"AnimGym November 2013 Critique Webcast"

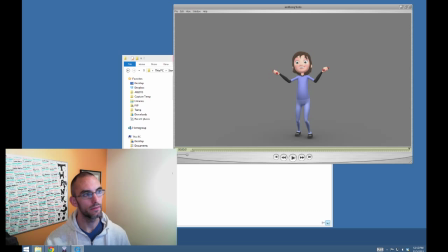4:21 I feel a little bit, though, like the rope is going too slow. I feel like there's this moment up here where it's hanging just a little bit too long.
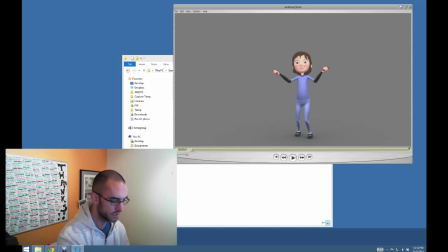4:41 Let me loop this. Oh, loops beautifully. Really nice work. So, okay. You know what? It might not be going too slow. The double bounce,
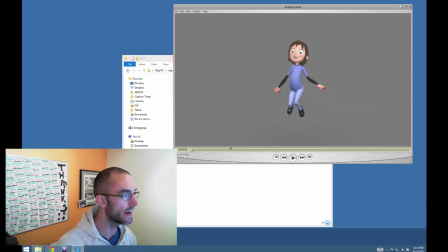4:58 I wonder if we're going to see a lot of double bounces. The double bounce is kind of, I guess, what makes up for that slow rope. Immediately, very, very, very good reaction. I'm getting this weird kind of silhouette.
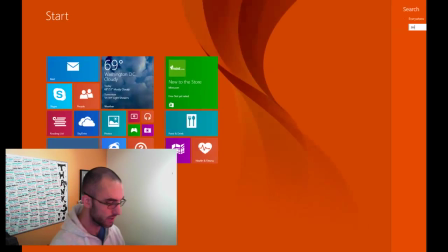5:12 Might be the render.
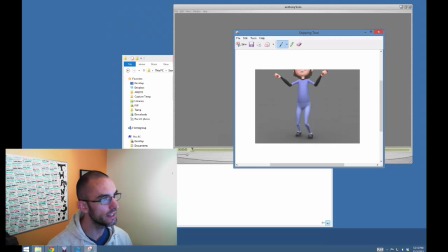5:14 Might not be, but I'm getting just like this little bit of a feeling that we're seeing like this angle in the hips
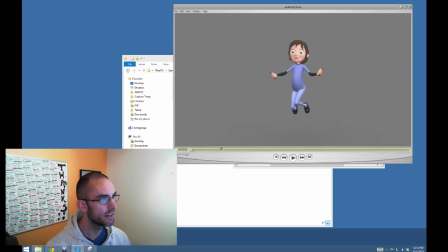5:22 that as she moves on, it just kind of like is still there.
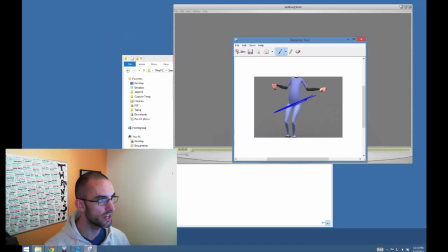5:30 Does that make sense? And like there's just like kind of this shape happening right here that's making it feel like the hips through the entire
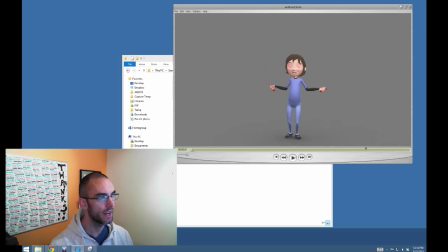5:44 cycle are kind of like tilted to the left, especially right here where she does the big jump.
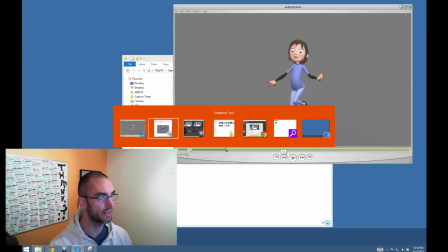5:50 This is too much bend in the spine for sure.
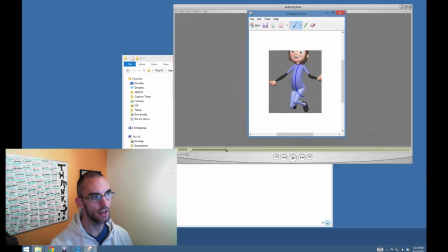5:55 This kind of slope right there, it's too much, and the reason it's too much is because you have to be very careful about silhouette. When we're looking at the silhouette, we don't have really much to explain foreshortening,
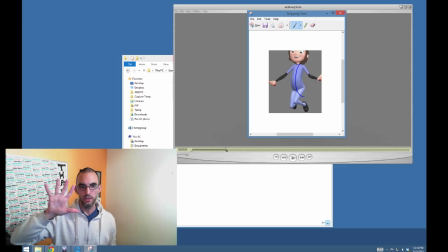6:11 okay, and how foreshortening transitions into like a profile to camera pose change, okay? So if you look at my hand, there's like no pose change really here. It's almost just like scaling the hand up and down, right?
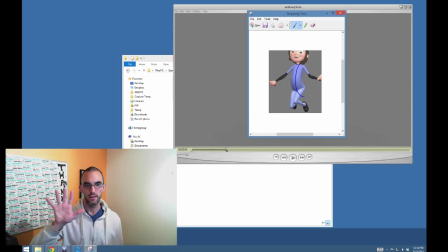6:29 But if I move it the exact same distance, this is very, very, very little impact on silhouette, right? But this is the exact same distance. This is a very drastic change on silhouette. And the reason I'm pointing that out is because when she does this big jump,
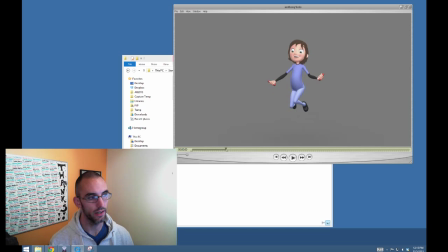6:49 we don't account for foreshortening in this small amount of time, and it's looking like instead of her back is arching, which is what I think is going on, it's actually looking like
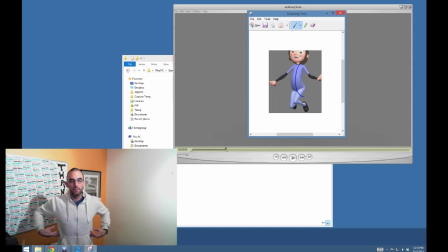7:05 this curve through here is actually looking like her body is going like this, right? Instead of towards us, and the little bit of curve we're getting is because it's so much further towards us in foreshortening.
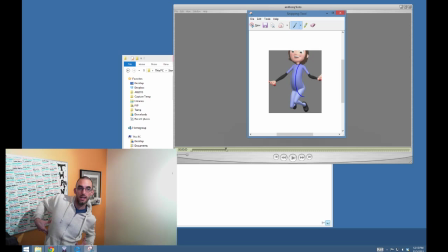7:21 We're actually, our eye almost always wants it to be a substantial silhouette change, right? With posing profile to camera. That's kind of what our eye is looking for.
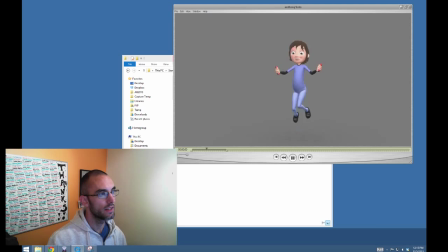7:34 So I would say that this is kind of like one moment where the amount of bend that you're doing in the spine is a little bit too much.
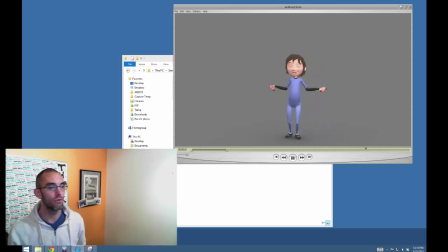7:42 And then throughout the spine, kind of a little bit overall, I would say that the spine is very stiff. A little bit of overlap in the upper spine, I would say, would go a long way with this.
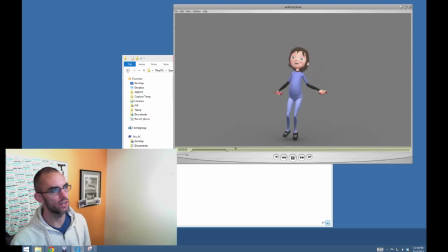8:00 And then just kind of fixing that issue where we're getting a read on the hips as being tilted would be my main goals,
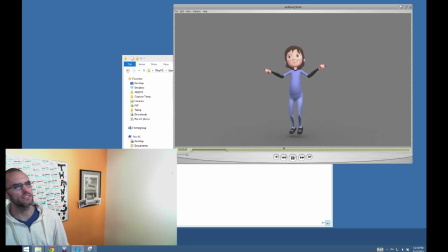8:09 my main places where I would work further on this.
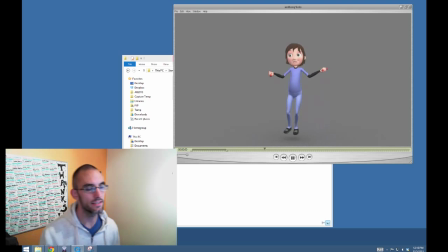8:12 Now, as far as this being a girl, I think that it has a lot of the kind of like lightness that you would kind of need.
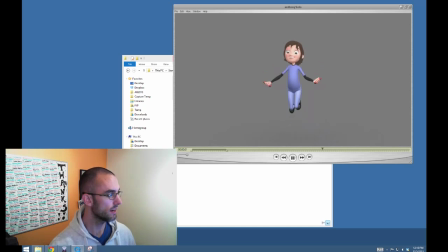8:22 But for me personally, I would just take that Y arc,
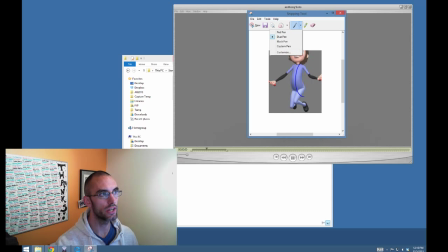8:27 all right, and just plateau it just a little bit more, right? Just a little bit more of a plateau on her Y arc, so she leaps on the little bounces, just a normal parabolic arc, but then on the big ones, kind of like pop up like a gazelle and then return back to earth.
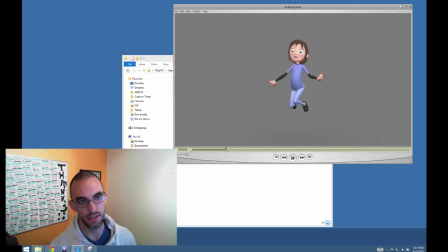8:46 I didn't want to give that hint to everybody as being what I think would really kind of dictate this being a little bit more feminine of a jump, but I do think that kind of like weightlessness is a key part of it.
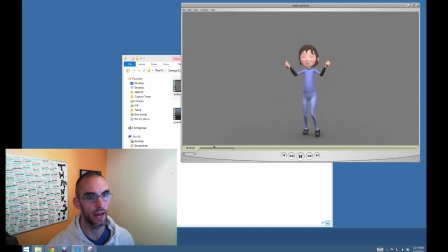9:02 So we'll see how many kind of clued into that fact. But this is great work, Anthony. Good job. Let's give him a round of applause.
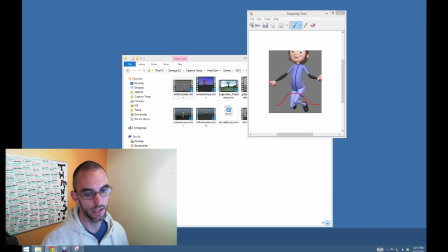9:13 Very cool. Very cool indeed. Indeed.
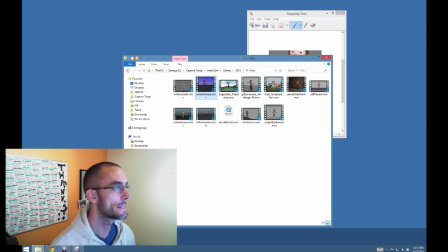9:19 Robert and Ayah, another regular.
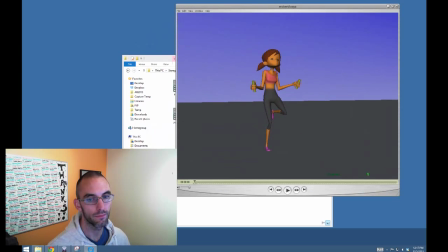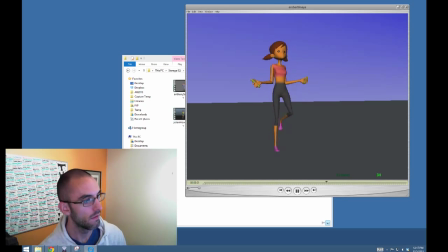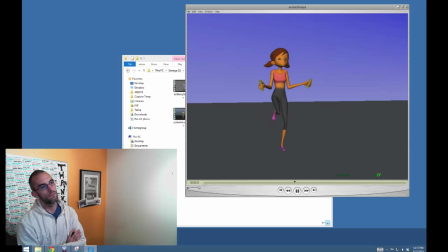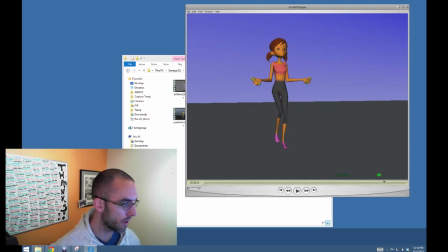9:50 Okay, very promising. Just a few things.
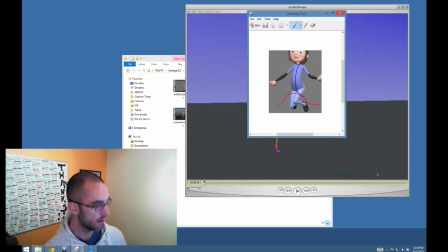9:55 First of all, she almost feels like, because her feet are coming down very straight, that there is a line.
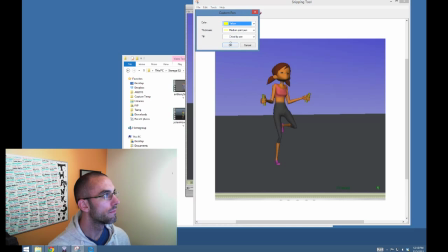10:05 There's a line coming down, and that as she goes from foot to foot, that it's almost like a table like action, where like the legs are just like coming straight down.
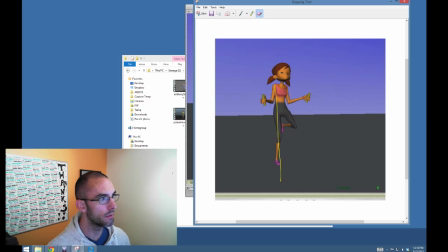10:24 And why that's a problem is I feel like as in control as you could possibly be, as athletic as you could possibly be, you would always kind of have just a little bit more left to right
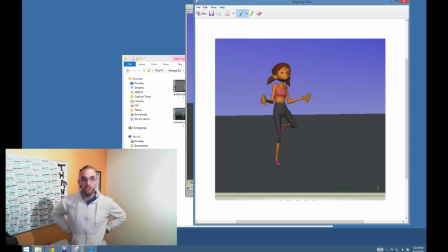10:43 on each foot, which would propagate up through the spine and make all sorts of very subtle but interesting things happen in the body.
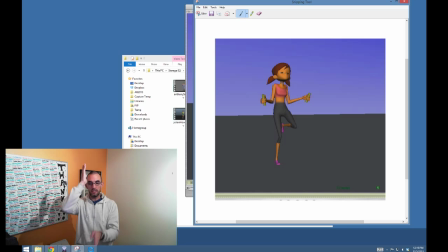10:54 Whereas yours, again, it's almost like those legs are going straight down underneath her, and each time she impacts, nothing really, in terms of just like a breath of torque, nothing really happens in her body.
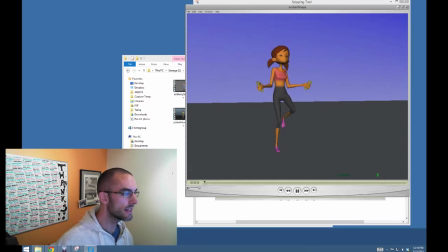11:11 Okay, that's my overall kind of note. Her chest is rotating towards the foot that's lifting, okay, and that's fine, but that's not a reaction to the impact on the ground.
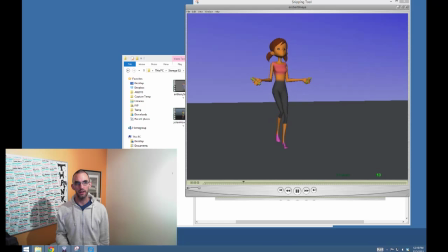11:31 It's more of kind of like her. It almost looks like purposeful in the way that it's very, very energy inefficient. It almost looks like part of like a workout, like that you bring your knee up to your chest almost.
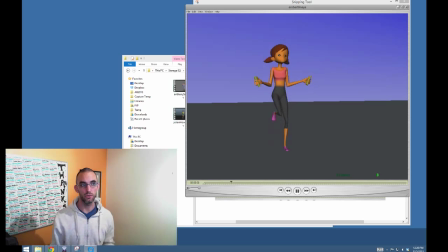11:50 It kind of has that much inefficiency built into it. So it's certainly not reaction, okay? I do appreciate the arms being out here and kind of locked and stiff.
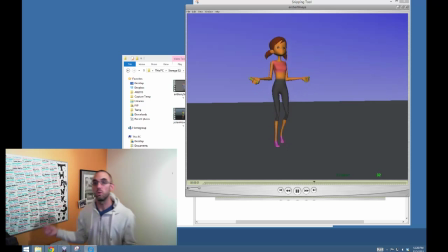12:07 I was wondering how many we're going to see, and we still may see some, where the arms are like swinging like a windmill, and just to see like, you know, like where on what side of the fence everybody kind of like landed.